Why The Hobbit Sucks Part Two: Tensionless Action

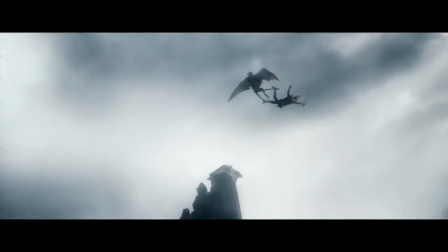And if you have tension, you don't even need to have elves doing backflips to make it exciting.
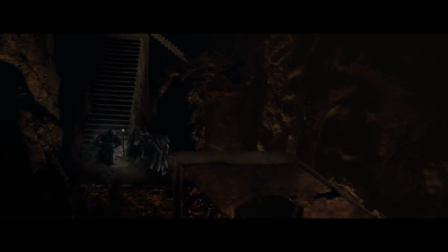Imagine that. Now, probably the most fillery scene in the original movies is the one with the stairs when they're escaping from Moria.
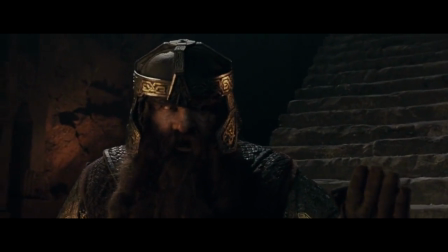It doesn't add much to the story other than tosses a dwarf, but it's an incredible lesson in cinematic tension.
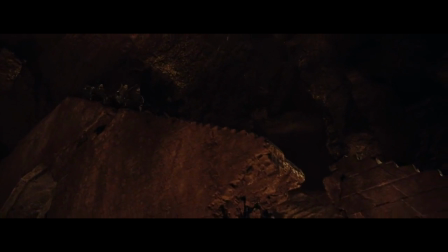Okay, so they're on these stairs when they come across a small gap. No problem, right? Legolas jumps across.
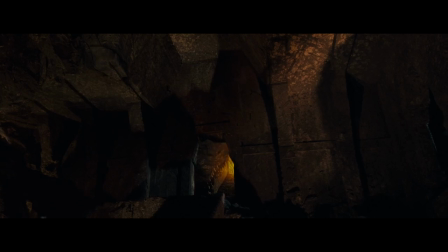Then we hear but don't see the Balrog and the tension creeps up.
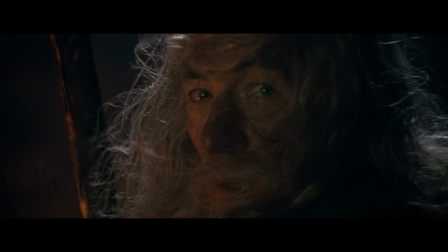We get a reaction shot from Gandalf that tells us to be afraid. A single arrow is fired at the Fellowship and misses.
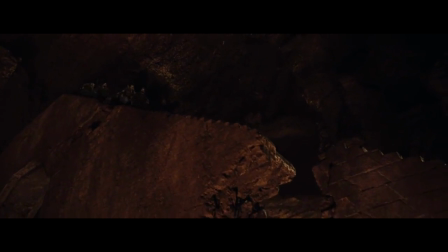Now they have a second problem. They have to jump the gap, and goblins are firing at them.
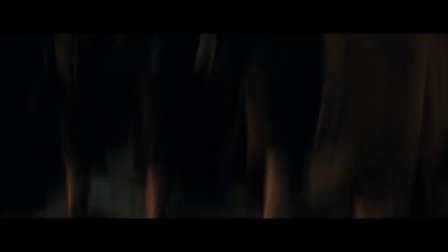We get a shot of arrows almost hitting the Hobbit's toes, and a reaction shot of them recoiling in fear.
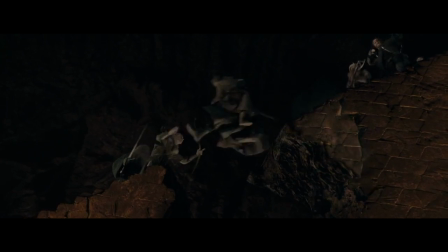Boromir hastily grabs Merry and Pippin and jumps. Just as he does so, the stairs where he was standing fall away.
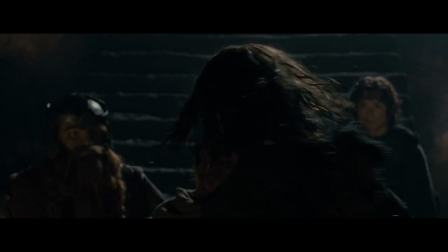The gap is bigger, making the problem more difficult. Soon only Frodo and Aragorn remain, the two most important characters.
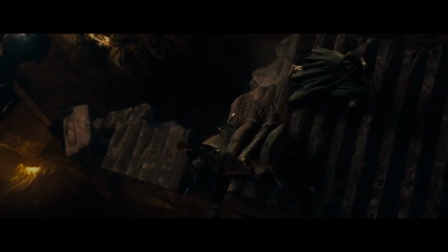Even more of the staircase falls away, and we get a vertical shot to show how far they'd fall.
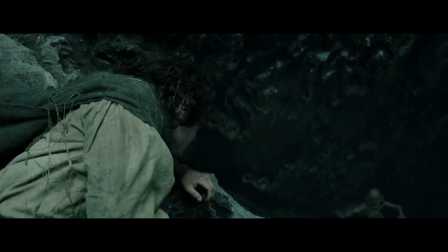Keep in mind, this was back when gravity still posed a legitimate threat in Middle-earth.
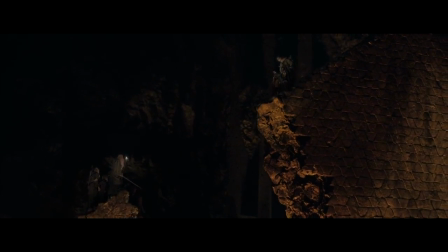Now the gap has become impossibly wide. Will Frodo and Aragorn have to turn back? How are they going to get out of this one?
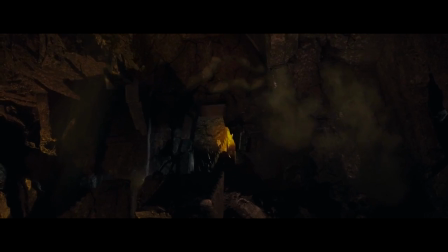Then this happens. We hear the Balrog stomping about, dislodging a boulder that hits the stairs behind them.
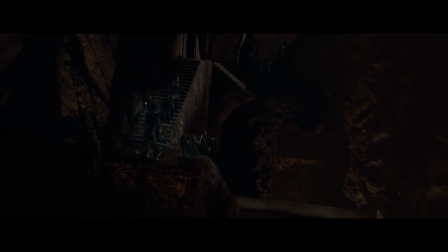Then the stairs they're on now begin to wobble. To tally up the problems this scene has built until this point, we've got 1.
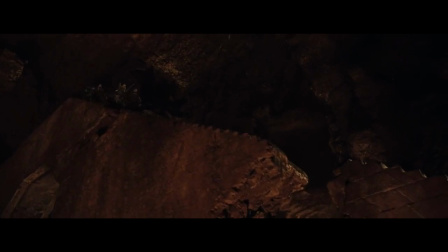The Balrog is coming, so they've got to hurry. 2. There's a gap in the stairs that they have to navigate.
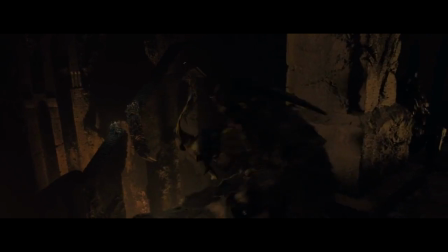3. The gap is getting bigger every time someone jumps. 4. The goblins are getting pretty close at hitting someone with an arrow.
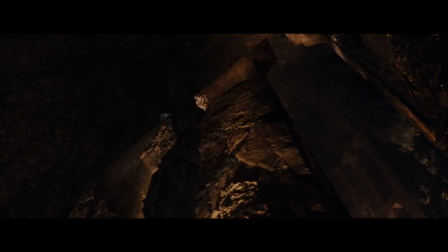5. The stairs are cut off behind them so they can't go back. 6. The stairs are beginning to fall in the wrong direction.
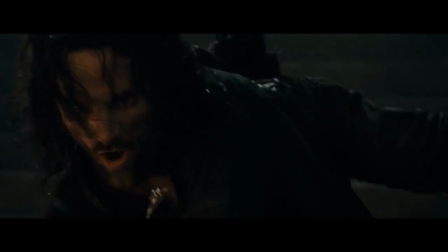Finally, Aragorn comes up with a plan. They lean forward using the falling staircase to make it over the gap.
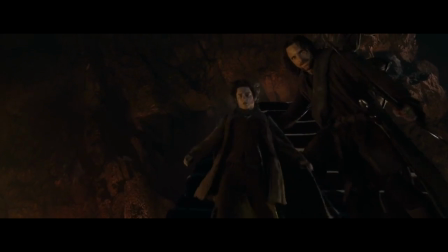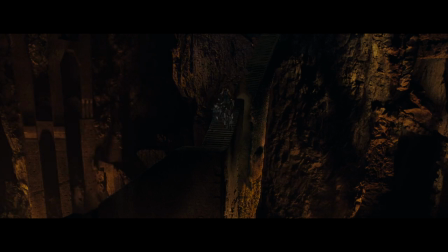The music swells the moment they are safe, dispelling the tension of the scene in a terrific climax.
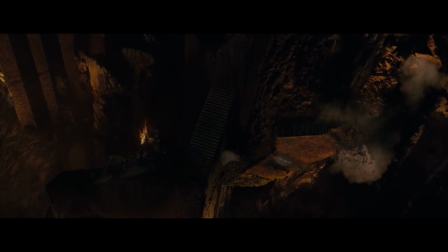As a final shot, we see the staircase smash into pieces and fall into the abyss, further demonstrating the fate our heroes have just escaped.
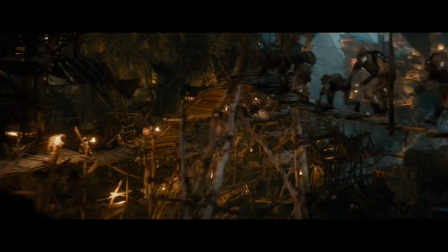In The Hobbit, we get another escape from the goblins in Moria scene, and it comes at almost the exact same point in the movie, so I feel that it's fair to compare them.
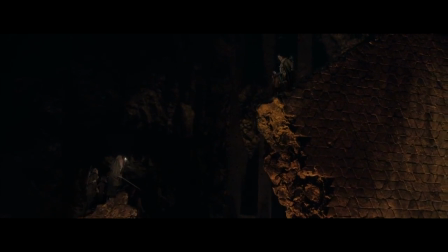Only this time, Jackson manages to forget everything he knows about cinematic tension,
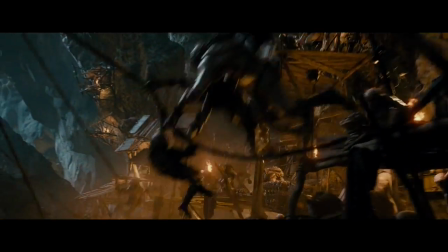and instead just cranks up the number of things that happen by a factor of 10, and then plays it all super fast.
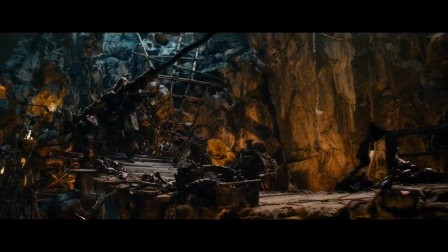It starts with Dwalin pausing when some goblins are running directly at him. He solves the problem instantly by picking up part of the railing and swatting the goblins away.
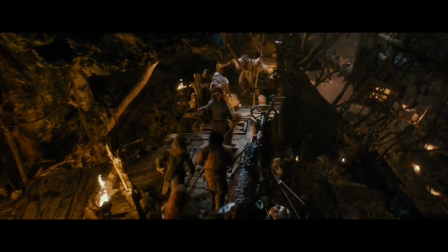They drop the log and keep running. Now we're back to a wide shot. Some of the characters are on the walkway up top while others are on the walkway down below.
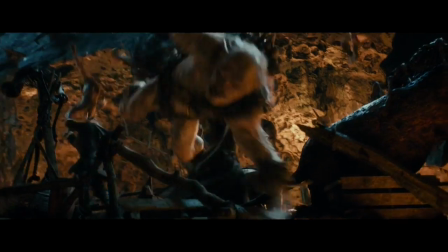Which dwarf is on which walkway? Fuck you, doesn't matter, because boom, next shot they're all running across the same bridge.
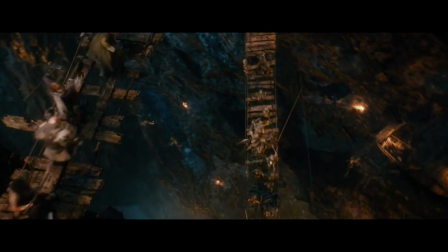Wilhelm scream. Kablam! 12 super quick shots of dwarves stabbing goblins.
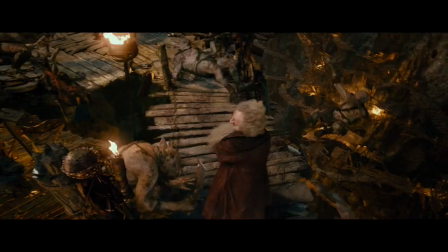It's Thorin, then Balin, then Bifur, I think? What? Fuck it.
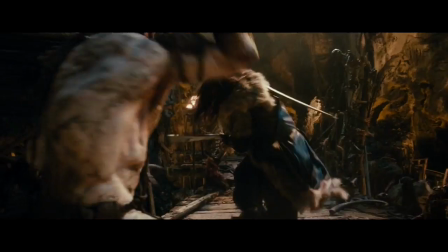Please note that the ease with which everyone can kill goblins, including the old dwarf,
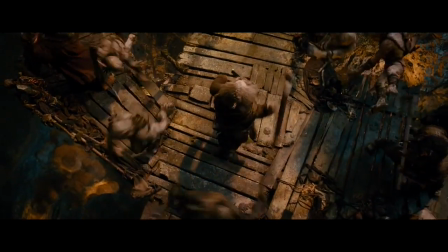makes the threat that they pose completely non-existent, seeing as goblins are about as strong as...
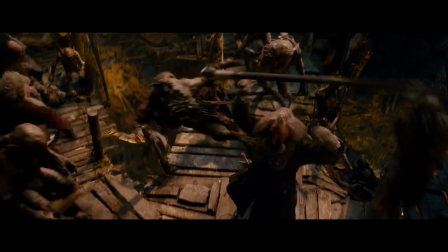And there's really only one comparison I can make here, is there?
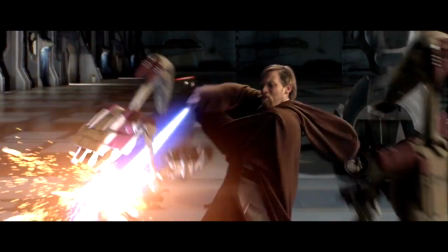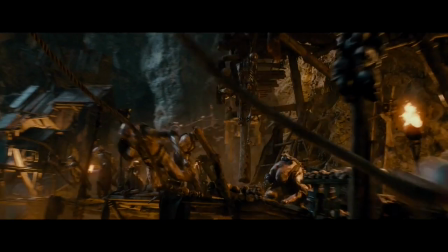But no time to think about that because boom, we're into another set piece. Goblins are swinging in on ropes.
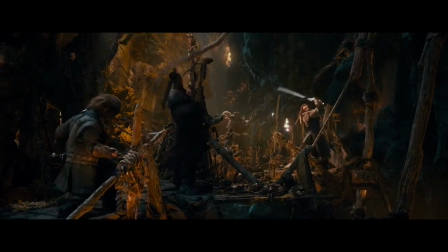Thorin yells, "Cut the ropes!" They cut the ropes. Then there's a shot of goblins getting all tangled up.
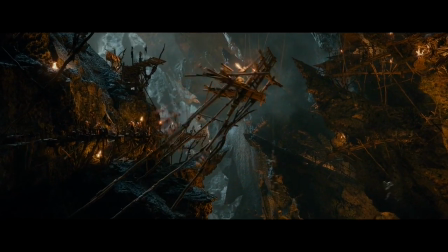I'm starting to see a pattern here. Each of these little mini sequences are all just 3 quick shots.
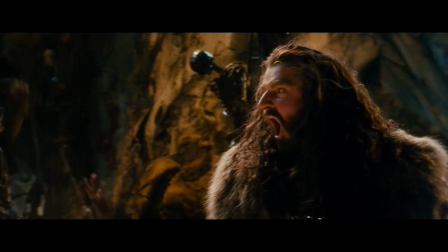The first one sets up a problem, the second one is a character coming up with a solution, and the third one is them executing on it.
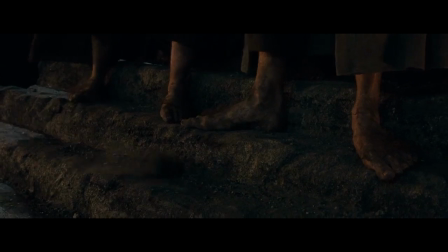Never for a moment do we get a shot showing our characters scared about what's happening or struggling for a solution like we do in Fellowship.
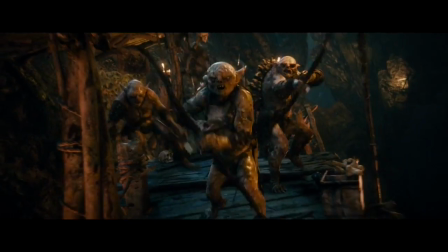But no time to think about that because kablamo, Keely's blocking arrows with his sword. It's set piece number 3.
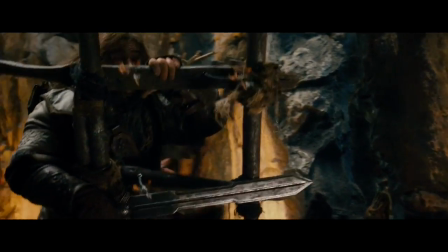Keely bashes through the goblins with a ladder that then becomes a bridge. This is over in like a second, and now we're...
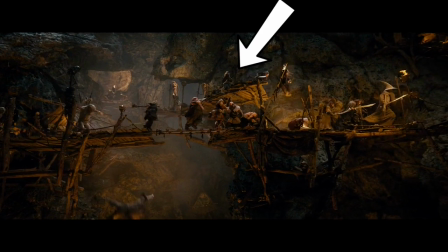Hold on a second, we're reuniting with other members of the company? Who I guess were on the other side of the walkway?
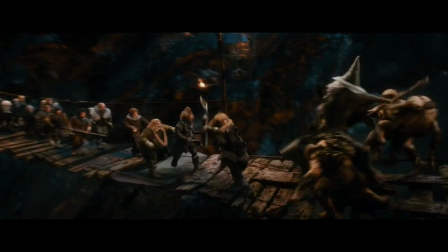How? When? They were all together a second ago. Who's with who? Hold on.